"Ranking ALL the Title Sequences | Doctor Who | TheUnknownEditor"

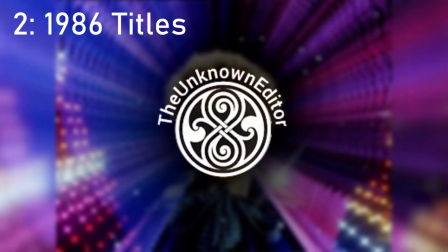[27:02]
And in second place we have the 1986 title sequence, which used to be my favourite,
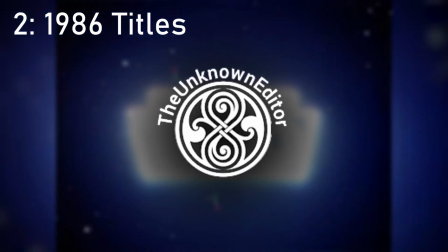[27:10]
but now it's in second place just because I've grown to like another one just a tiny bit more but this one I absolutely
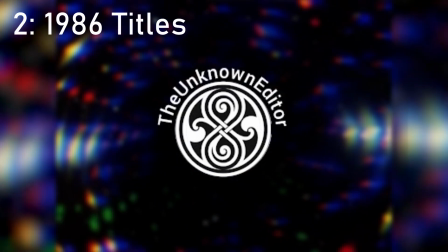[27:17]
adore simply because it suits the sixth doctor and I know that may sound stupid
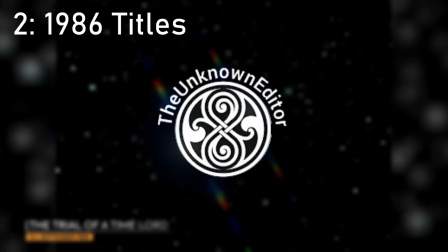[27:25]
but it's colourful Colin Baker was a very colourful doctor and
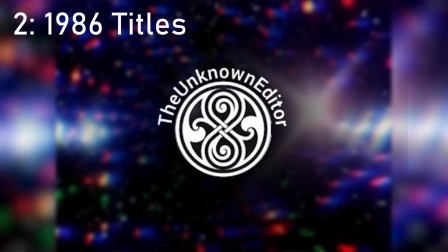[27:30]
it utilises the Peter Davison type sequence
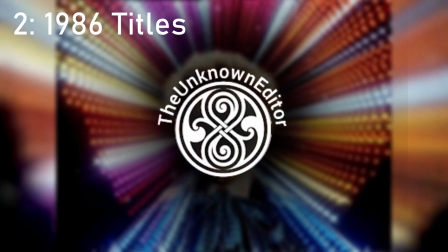[27:35]
and changes it into something that fits Colin Baker's doctor
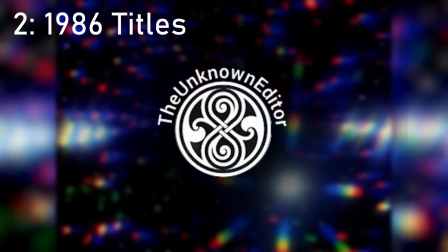[27:39]
and I just absolutely love that about it the music is such a bop honestly,
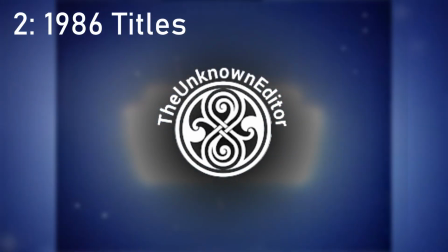[27:45]
I could dance to it forever not going to
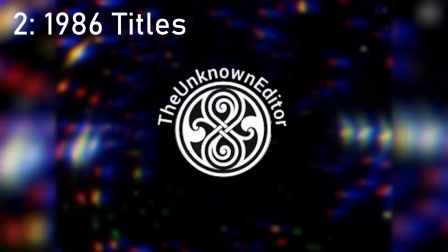[27:49]
and I'm pretty sure that Dominic Glynn who was the guy who did the music for this type of sequence only had
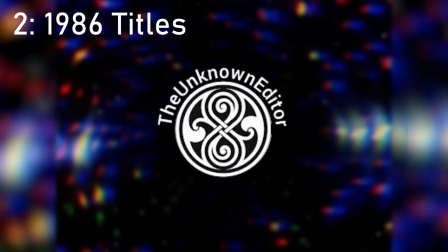[27:55]
like two weeks to make it and you've got to give him credit for that because the BBC obviously didn't treat him very well
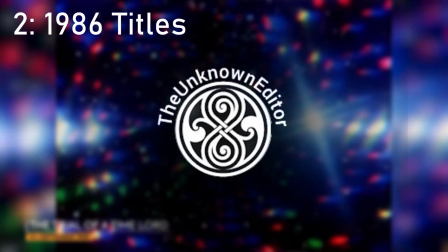[28:01]
but he came up with this score
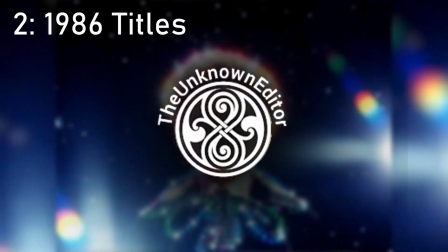[28:06]
this modern iteration of the Howl and Derbyshire title sequence sort of put together
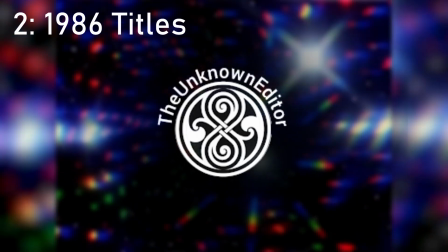[28:12]
to create a theme that's very sort of unique and suits Colin Baker's Doctor.
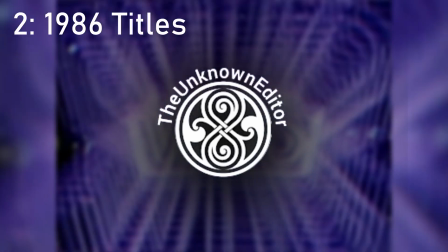[28:18]
I do think it's a shame how massively underused this title sequence is because it was only in Doctor Who for one series
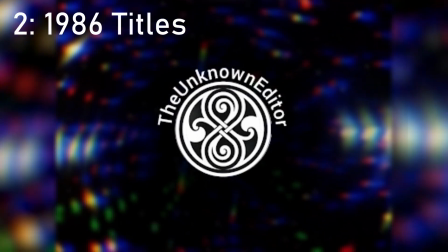[28:26]
but yet it's one of the best title sequences which has ever been done in my opinion.
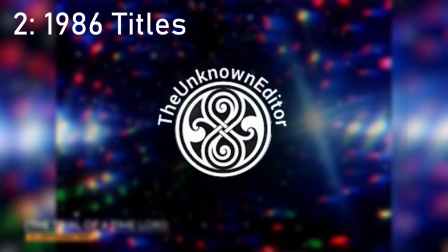[28:34]
but overall suits Colin Baker's Doctor the music is absolutely amazing
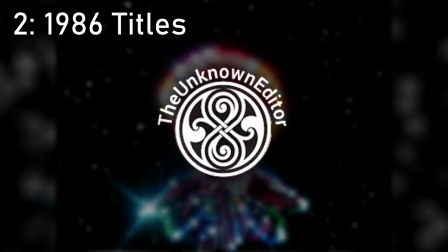[28:38]
and it's underused and in my opinion criminally underrated
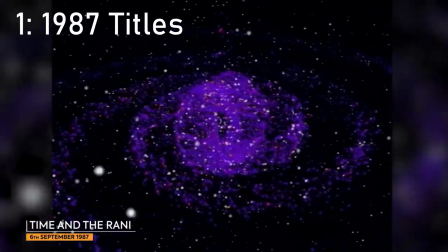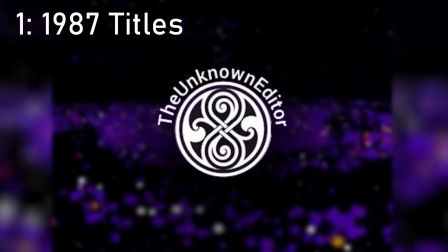[28:54]
so in first place we have the 1987 Sylvester McCoy title sequence
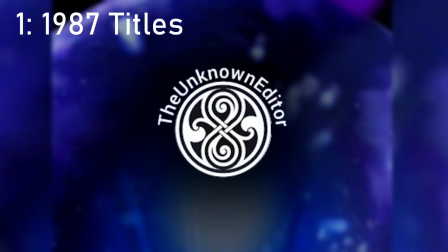[29:01]
now before you start ranting in the comments going you're wrong it looks awful you have to understand
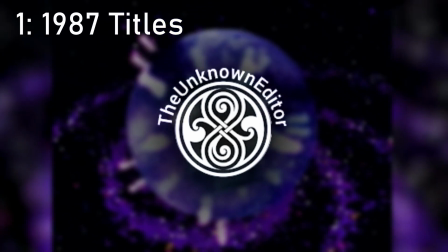[29:08]
it is the most ambitious title sequence of all of them.
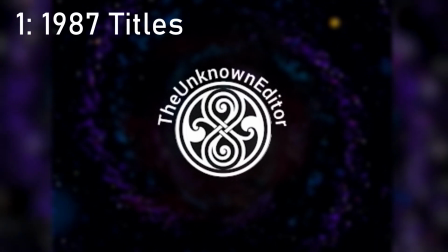[29:15]
It's the first CGI title sequence.
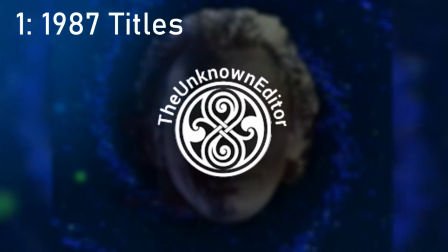[29:17]
It uses a theme tune which is completely different to the original Derbyshire theme or the Howell theme or the Glynn theme
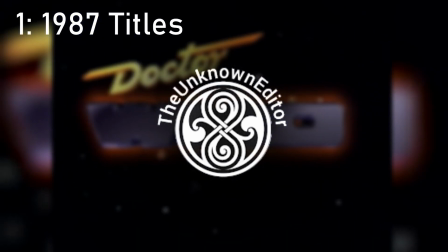[29:26]
and it really did something that nobody expected it to and wasn't afraid to do something different.
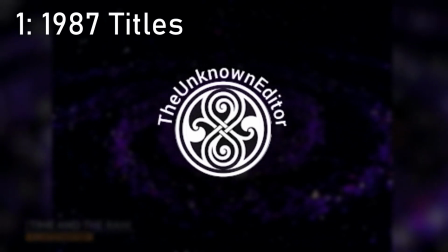[29:34]
Now it's all very well saying, oh it did all of this stuff. Did it do it well?
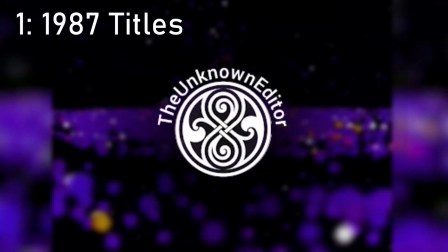[29:39]
For 1987 and for a budget tv show yes absolutely i think on some days
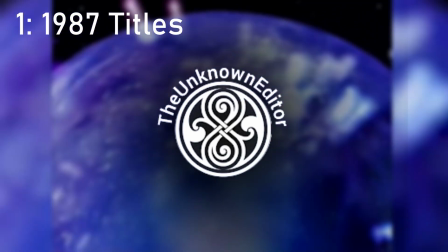[29:46]
apparently like one frame of the title sequence would take days like a day to
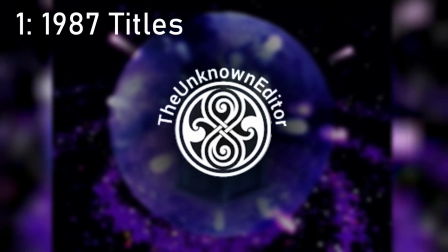[29:52]
render which i mean i render all my edits in about one minute so
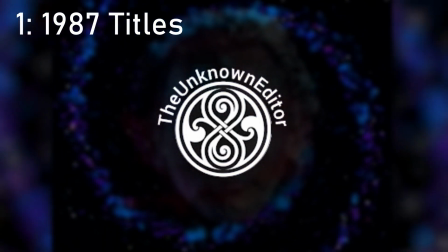[29:58]
considering that this took days weeks to render is just so
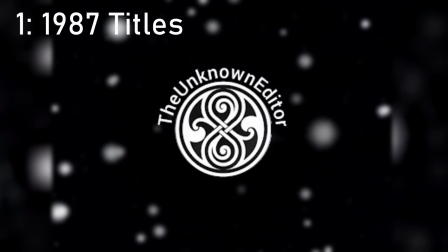[30:04]
commandable and the effort that they put into this title sequence is simply amazing and
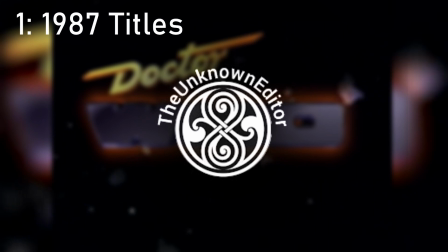[30:10]
i also think it's genius because it suits sylvester mccoy's doctor so
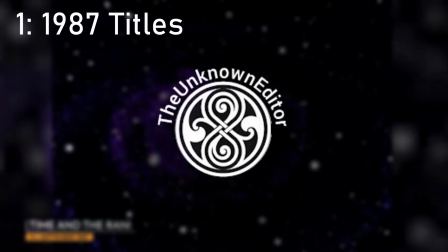[30:15]
well it's got the nebula that represents like space and the music is just so
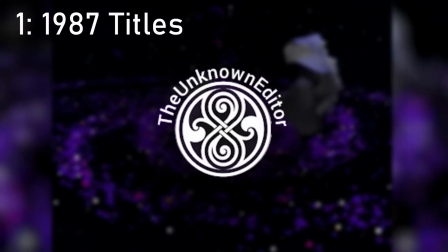[30:20]
it's so sort of like alien and almost childish in a way which
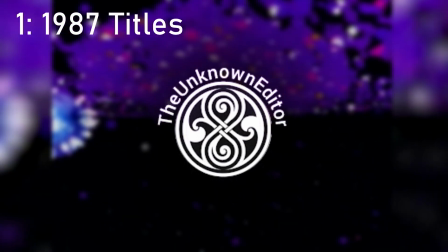[30:26]
mccoy's doctor was at the start of his era but it's also got that mysterious tone to it
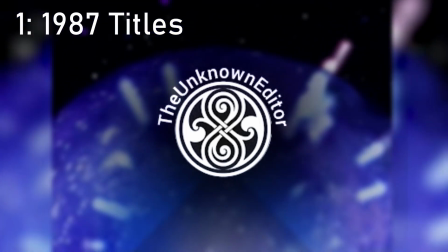[30:31]
which again mccoy's Doctor also had and yeah
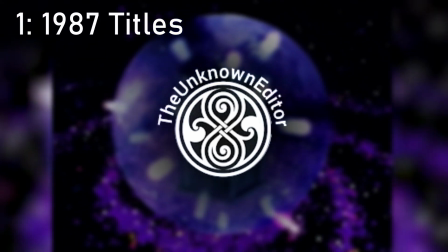[30:36]
I just absolutely love it I think it's genius it suits McCoy and
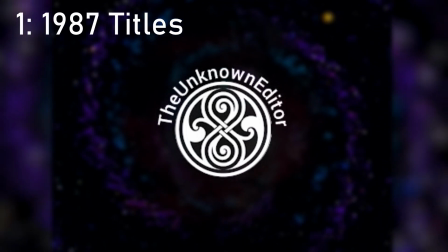[30:41]
it is incredible and I'm not sure we're ever going to get a total sequence better
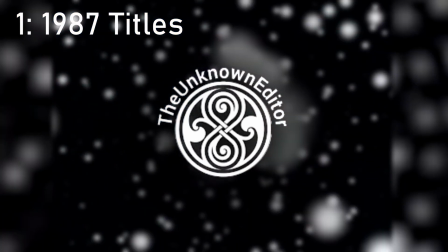[30:46]
than this I know it looks very 80s and the CGI isn't very good but I appreciate it for what it is
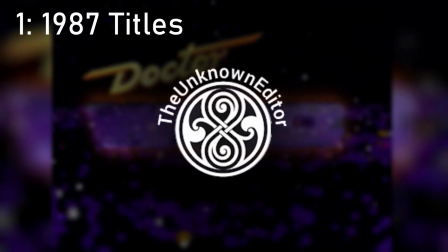[30:54]
and if you look at the concept of Nebula and the TARDIS with the with the sort of space bubble around it in McCoy's face and the logo,
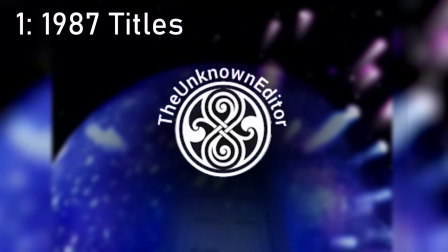[31:03]
you're just going to think, well, if we add today's CGI and remade that, which some people have actually done, it would be absolutely amazing.